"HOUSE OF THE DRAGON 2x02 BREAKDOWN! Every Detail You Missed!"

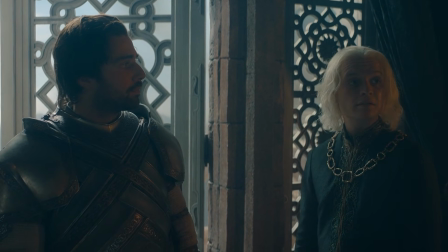28:55 But truly, Aegon's rationale represents a pre-Enlightenment medieval thinking. Otto closes the doors, so it's just him and Aegon and Sir Criston, and I'm sorry to keep harping different on this,
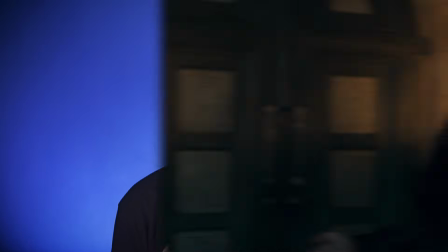29:03 but it's yet another example of the most tense moments on the show being something that would be kept unheard by the historical transcript of any other witnesses. Otto says Aegon squandered the PR advantage they gained from the funeral procession,
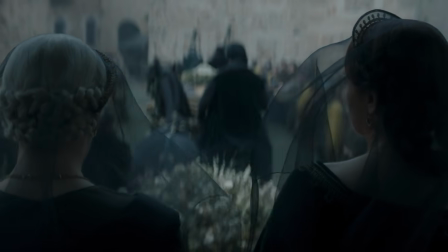29:15 which particularly enrages Otto because it meant that he humiliated his daughter and his granddaughter for nothing.
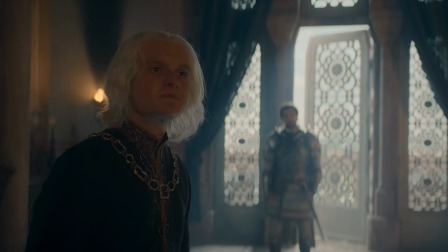29:21 Aegon says, I wish to spill blood, not ink.
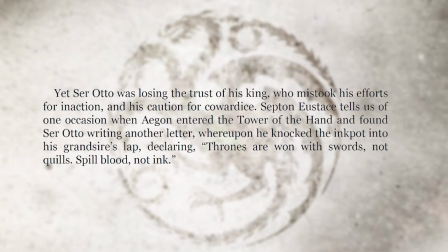29:24 This is a version of a line from Fire and Blood, in which a little later than this, into the Civil War, Aegon finds Otto writing a letter and spills the inkpot into Otto's lap,
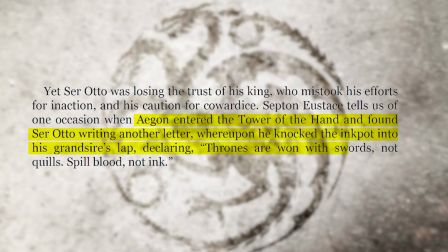29:32 declaring, "Thrones are won with swords, not quills. Spill blood, not ink."
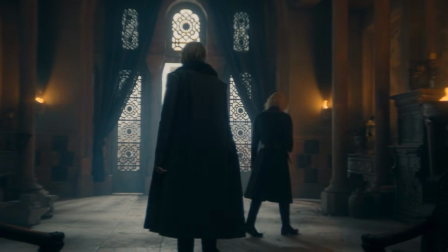29:36 There is some great blocking in the scene where Rhys Ifans paces as he loses himself while Sir Criston stays motionless to show unwavering resolve.
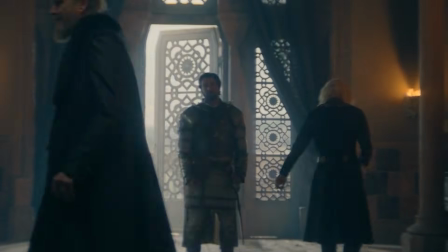29:44 And Tom Glenn Carnia's Aegon countercrosses closer to Sir Criston to be more in his orbit, kicking a piece of Viserys' Valyria model.
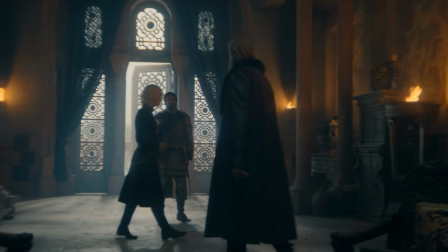29:51 You display impetuousness and diminish us in the eyes of our enemy, ill-considered, trifling.
And hearing Aegon swipe that piece on the floor makes Otto trail off his sentence and realize how good he actually had it with Viserys.
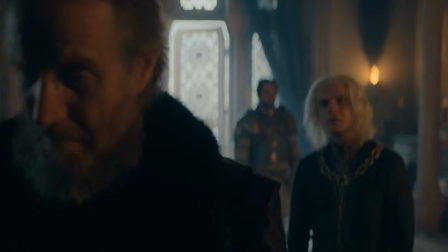30:06 But Aegon counters that Viserys is dead.
He is. And we are the poorer for it.
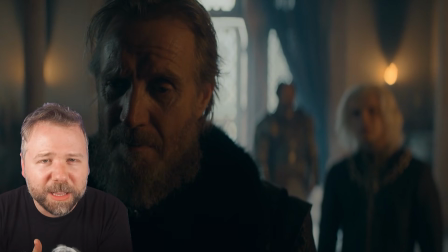30:14 And again, amazing shot composition with the three men forming a perfect line, Aegon in a pickle between the hand of his past and the hand of his future. But then Otto goes a step too far, out of personal ego and spite, typical of the Greens.
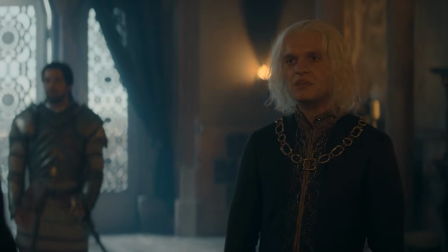30:26 He was right about you. He made me king. Is that what you think?
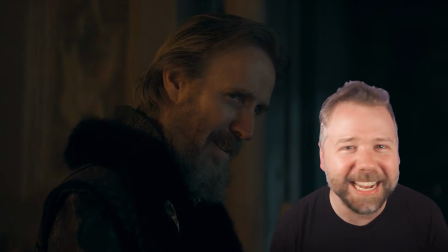30:31 So Rhys Ifans is eating it up in this scene, and as TV viewers, we like to see him score this shattering jab.
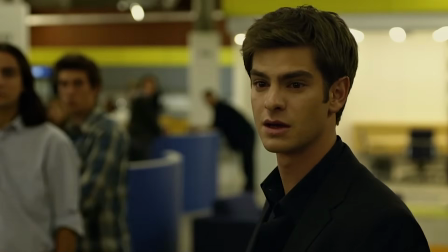30:38 It's kind of like in The Social Network when Andrew Garfield tells Timberlake, I like sitting next to you, Sean.
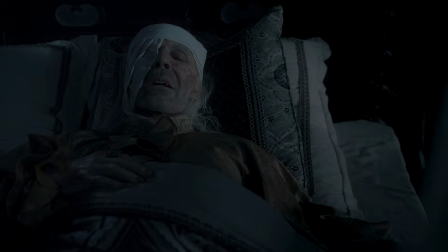30:44 Makes me look so tough.
In season 1, throughout Viserys' later years, he maintained that Rhaenyra should remain his heir, even after Aegon was born.
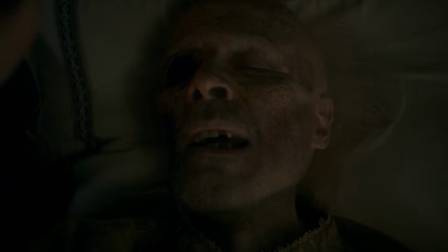30:52 And it wasn't until Viserys' deathbed, when he was rambling about Aegon's dream, that Alicent misheard the word Aegon and thought it referred to her son.
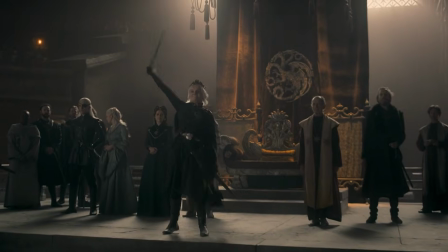30:58 And then Otto used that as an opportunity to put Aegon on the throne, while Aegon had been hiding drunk in King's Landing.
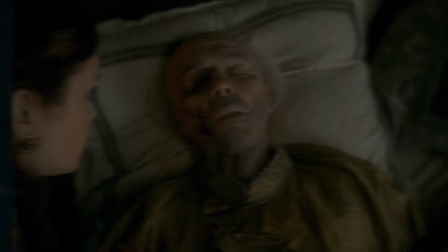31:05 So in this moment, Otto is admitting to Aegon that Viserys saying Aegon on his deathbed was just complete bullshit,
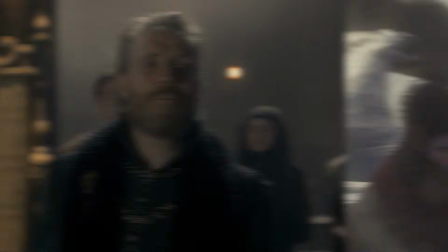31:11 and that they used that to their advantage, and really was Otto who put him on the throne. But like Aemond going too far against Luke and Aegon going too far with the Ratcatchers,
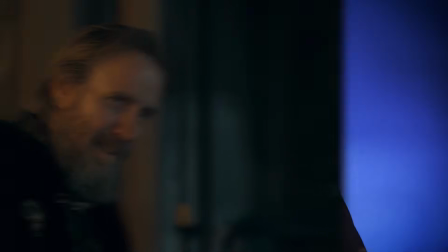31:19 this was an unnecessary late hit by Otto that really just forced his grandson to dismiss him, and so he tells him to remove the badge.
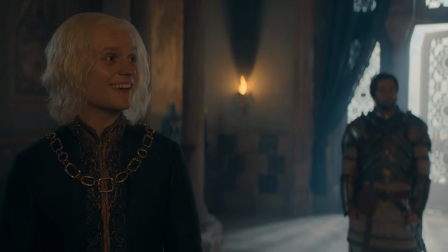31:26 You wouldn't dare. I have dared, and I find it stimulating.
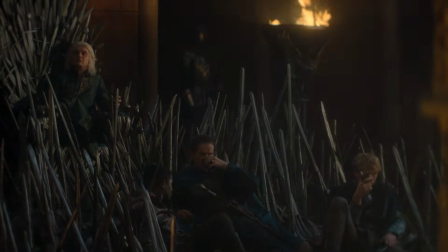31:31 Last episode, Aegon struggled to decide on a moniker for himself. Should it be Aegon the Magnanimous, Aegon the Generous, Aegon the Dragon Cock?
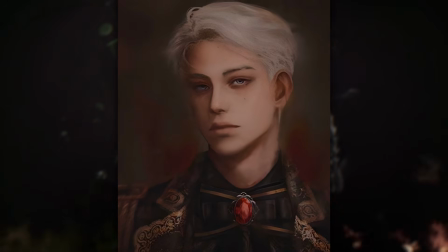31:38 Now he seems to be activated by the identity of Aegon the Daring, but in Fire and Blood, it's really his younger brother Daron who goes by the name Daron the Daring.
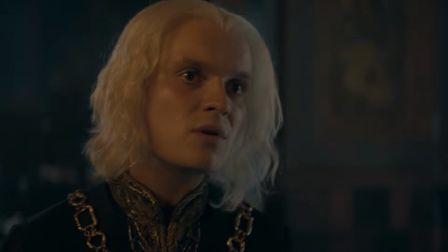31:46 Aegon says to give his hand badge to Sir Criston.
My new hand will be a steel fist.
Ooh, what the young pup king fails to remember is the old adage, the king shits and the hand wipes.
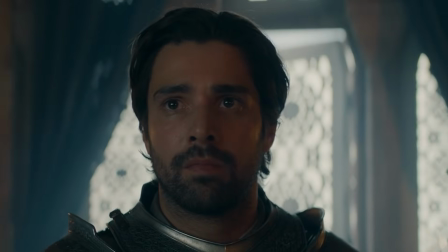31:58 So do you want a steel fist wiping ya, Aegon?
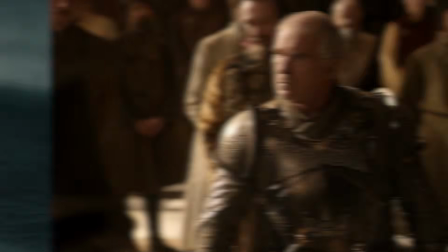32:01 Otto tosses the badge and it clangs at Sir Criston's feet, recalling Sir Barristan Selmy's forced retirement in Game of Thrones Season 1.
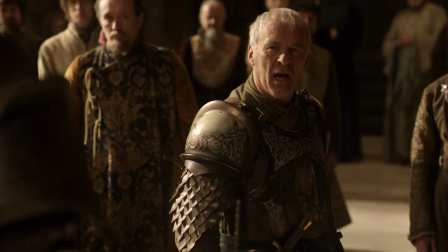32:08 Here, boy. Melt it down and add it to the others.
On Otto's way out, Aegon says, You are dismissed. It's the kind of power move that we saw in another Aaron Sorkin script, A Few Good Men.
Read the letters.
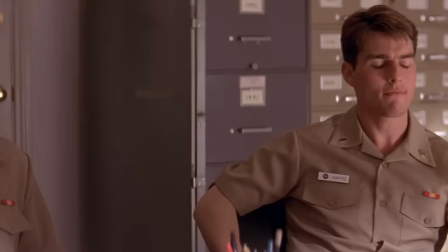32:21 I'll expect a report when you return from Cuba. Sure. You're dismissed.
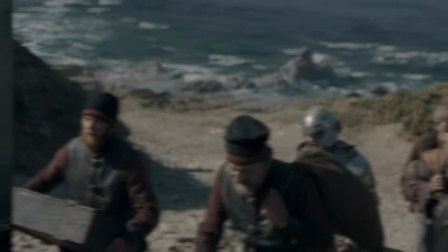32:28 I always forget that part.
Freed by Rhaenyra, Mysaria passes the arrivals to Dragonstone, including a white-cloaked Sir Erik,
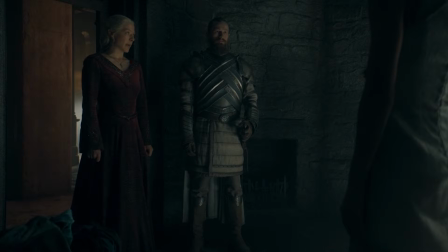32:35 which causes her to do a double take because she just saw Sir Erik back in the castle. So this sets up why we had this interaction back in episode 1.
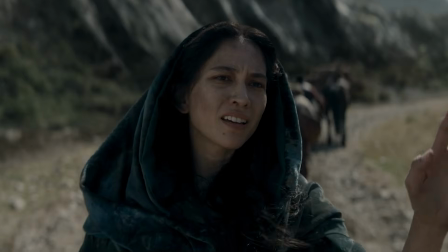32:41 When last we met, there were two of you.
So Mysaria stops her guard to alert the castle, but we don't see that chain of communication from here on out in the episode,
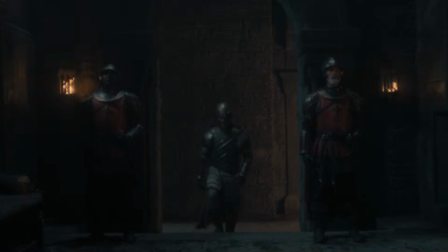32:49 so we are just left in a state of tension, wondering if the word can get to the right people at the right time.
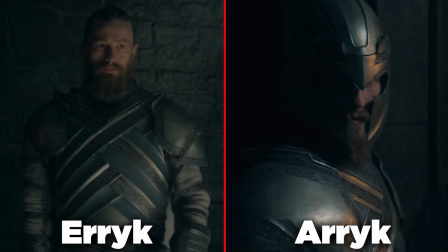32:54 Initially, it seems like they were going to separate Erik from Arik, Arik being the assassin, Erik being the impression, by having one of them have a helmet on.